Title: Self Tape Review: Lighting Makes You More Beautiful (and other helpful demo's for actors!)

Mm. Hi, I am Michael Bean. I'm an acting teacher, and this is your free lesson for myfreeactingclass.com. We missed Tuesday's self-tape review, so today's going to be self-tape review. We're going to be talking about how to set up properly for a good self-tape and using the self-tapes that y'all submitted as examples. A reminder for anybody watching that please send me a self-tape any week, anything, even just a couple of lines for practice. There's a practice exercise on the website, myfreeactingclass.com. Send me your self-tape and I will review it and send notes. And if I don't have time to send those notes in a lesson because there's too many self-tapes, then I will email you notes because I love getting self-tapes and I want to support you as best I can. Christina and Candy for the first time recorded a self-tape together, which I thought was pretty cool. So we're going to see that. But let me show you the evolution of a self-tape. And if y'all leave your video on, I'm going to assume that this means that I can use you as a demo. So right now, this is what's called a medium close-up. If I have to tip up a little bit, which means I get reflection from the window. So the top of my head to just below my armpits. The reason I'm slumped down into this medium shot is so that y'all don't get blinded by the reflection from the window, but we want as a medium close up. Right now I have a light reflected in my eyeballs, eye light. Let me use Duke as an example.
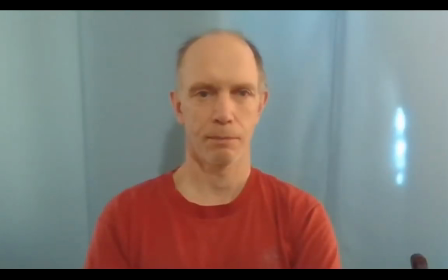1:31 Replace the spotlight. Here it is. So Duke is in a medium close-up right now. He's got a nice neutral background. His background is much better than mine today. He doesn't have much eye light, you can see, but his framing is just right. Probably he just didn't plug in his studio lights because he's just taking a class. He's not recording something right now.
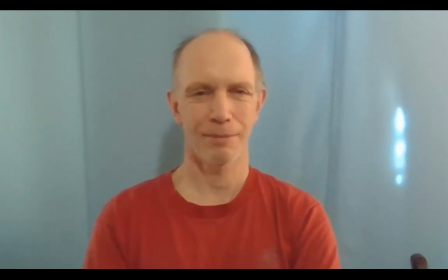1:48 The Now for eye line, which is the imaginary line between your eye and what you're looking at, we'll use Christina.
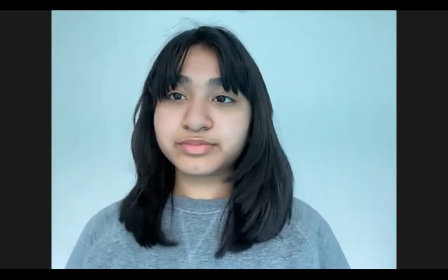1:55 Christina, you can see, has neutral background, fantastic eye light. So you're like, why does she look so pretty?
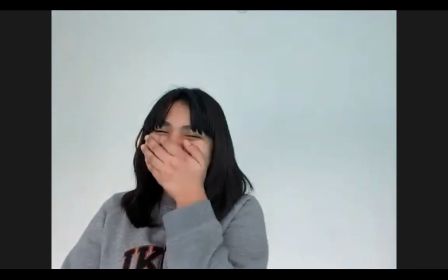2:00 And it's the lighting. I mean, like, it's also you, Christina, but like, really, it's also the lighting. Look directly at the camera on your device.
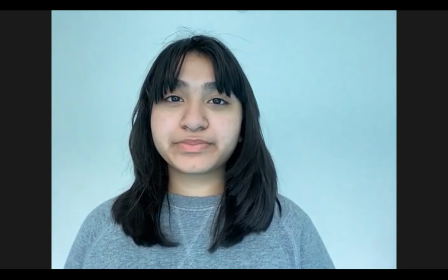2:09 So that's Christina looking directly at the audience, and it's kind of weird, And so now look back where you were looking before, which I assume is my teeny picture.
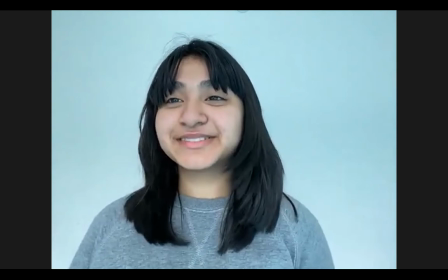2:17 There you go. So the eye line is close to camera, but not directly at the camera, which is what you want for your self-tapes.
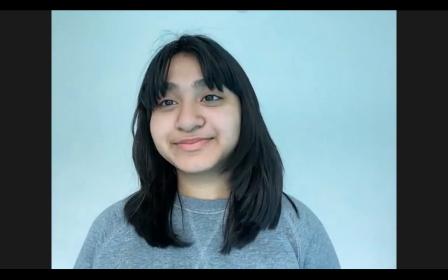2:22 Thanks for being our demo, Christina. Come back to me, and then we're going to look at Candy's self-tapes. So here we go. This is January.
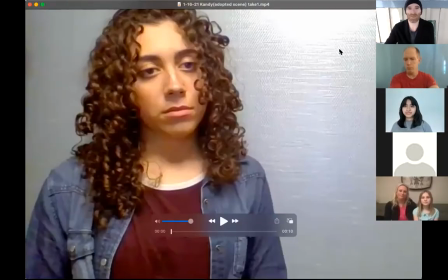2:35 So this was Candy set up in January. It looks like she's sort of like strung up a tarp or piece of fabric.
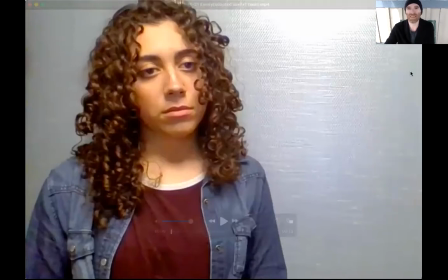2:41 She's getting some like reflection off the fabric. Right, there's this big bright spot. There's a little bit of eye light, but mostly, if you can see, her light is coming from above. She's got this big shadow under her chin. She is in a medium close-up. So medium close-up, rock on. Lighting is an evolving process. That was Candy in January, and she keeps showing up for lessons and keeps tweaking her setup. And so then we get to February.
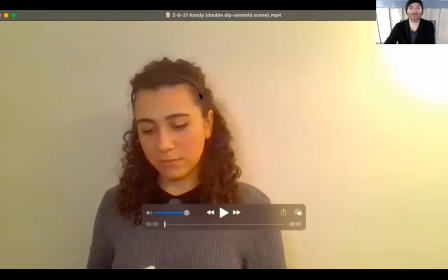3:10 This is Candy in February. So a nice neutral wall, I think, is basically that's what Christina's got. It means that then you don't ever have to worry about wrinkles. Yes, maybe the color isn't like ideal in your wall at home, but I really don't think it matters.
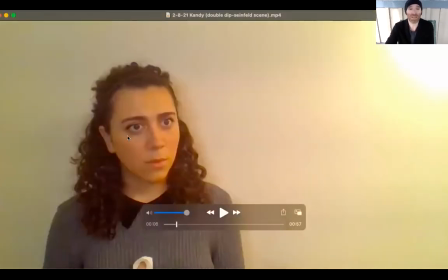3:24 I think that that a neutral wall is the best way to go. So we've got now we've got some eye light. We've just got this like big bright spot in the corner. She's a little bit far back, but I think she comes up closer.
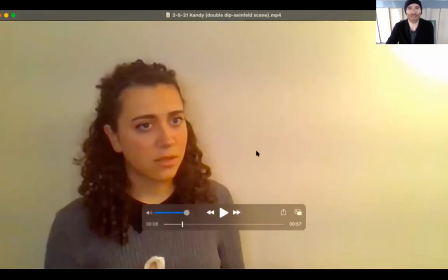3:37 No, okay, so maybe a little too far back. We'd want to like her to zoom in or kind of go into that
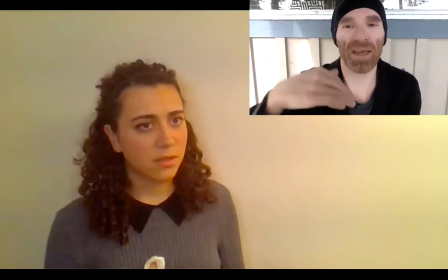3:44 medium close up, where it's just top of the head to just below the armpits, because then we'd see more of her eyeballs.
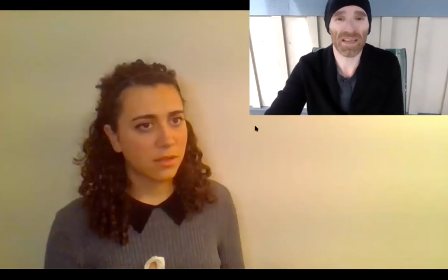3:49 Her eye line, or the line between her eyes and what she's looking at, is just off to one side of the camera, so that's great.
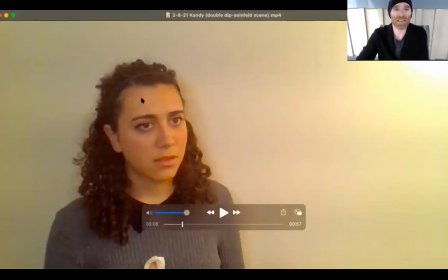3:56 And you can see the lighting. This side of her face is dark. This side of her face is light. She's got this big shadow under here.